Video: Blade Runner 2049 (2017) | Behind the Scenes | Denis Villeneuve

There was obviously a huge responsibility to deliver something for the audience of Blade Runner from the first one.
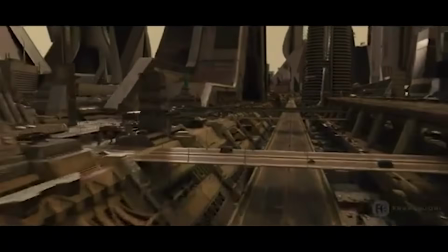29:18 The expectation visually, making everything look cool, was on our mind every day.
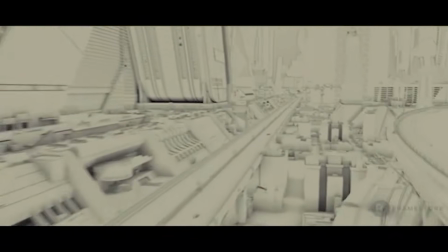29:24 The demands of Vegas and the expectation of making something that was based on what we know of Vegas now,
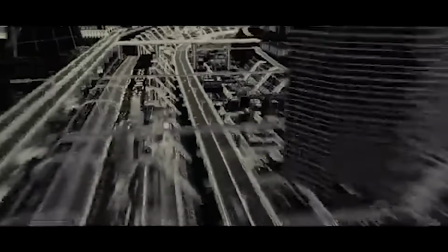29:31 but what it would be in the future. So we started with US geo data of the Vegas Valley and the city itself.
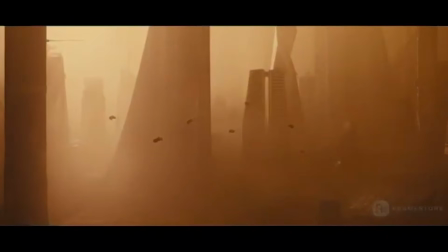29:39 So we had a simple model in the computer.
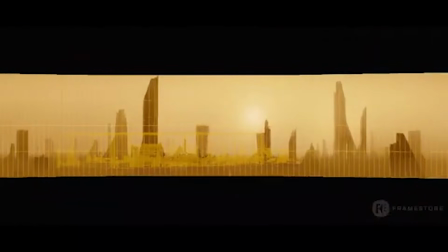29:41 Dennis Gosner, the art director of the film, had built a simple model of Vegas with Sid Mead buildings loosely placed around and so forth.
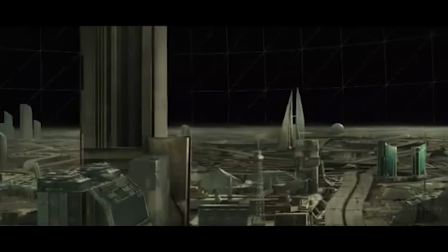29:49 So we took those two and sort of smashed them together initially.
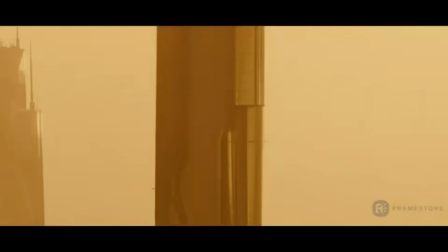29:52 So we looked for ways of very subtly how to bring in the human element into the shots, how to sell that scale. Analyzing some of Sid's work and how he used graphics on the face of his buildings,
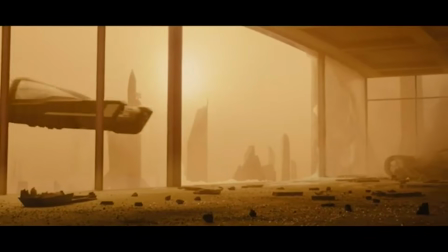30:05 how he, in a lot of his paintings, used little human scale futuristic items.
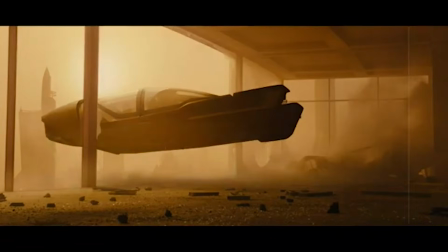30:11 So we built all that stuff and placed it around the city in an organized way to make it look like people were there at one time, even though we see no one.
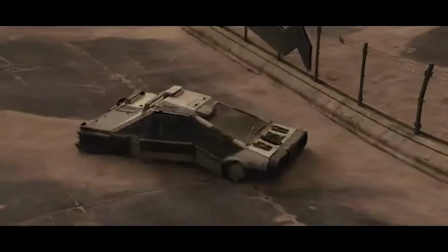30:19 And then with the haze, a lot of that is very subtle. You have to look hard to see it, but you sort of feel it.
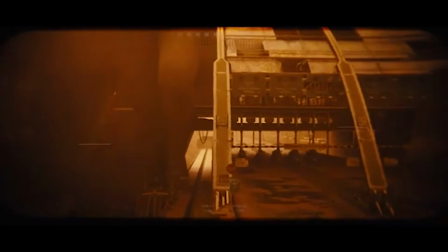30:25 And that's what made it look real or look like a place that people could have been in.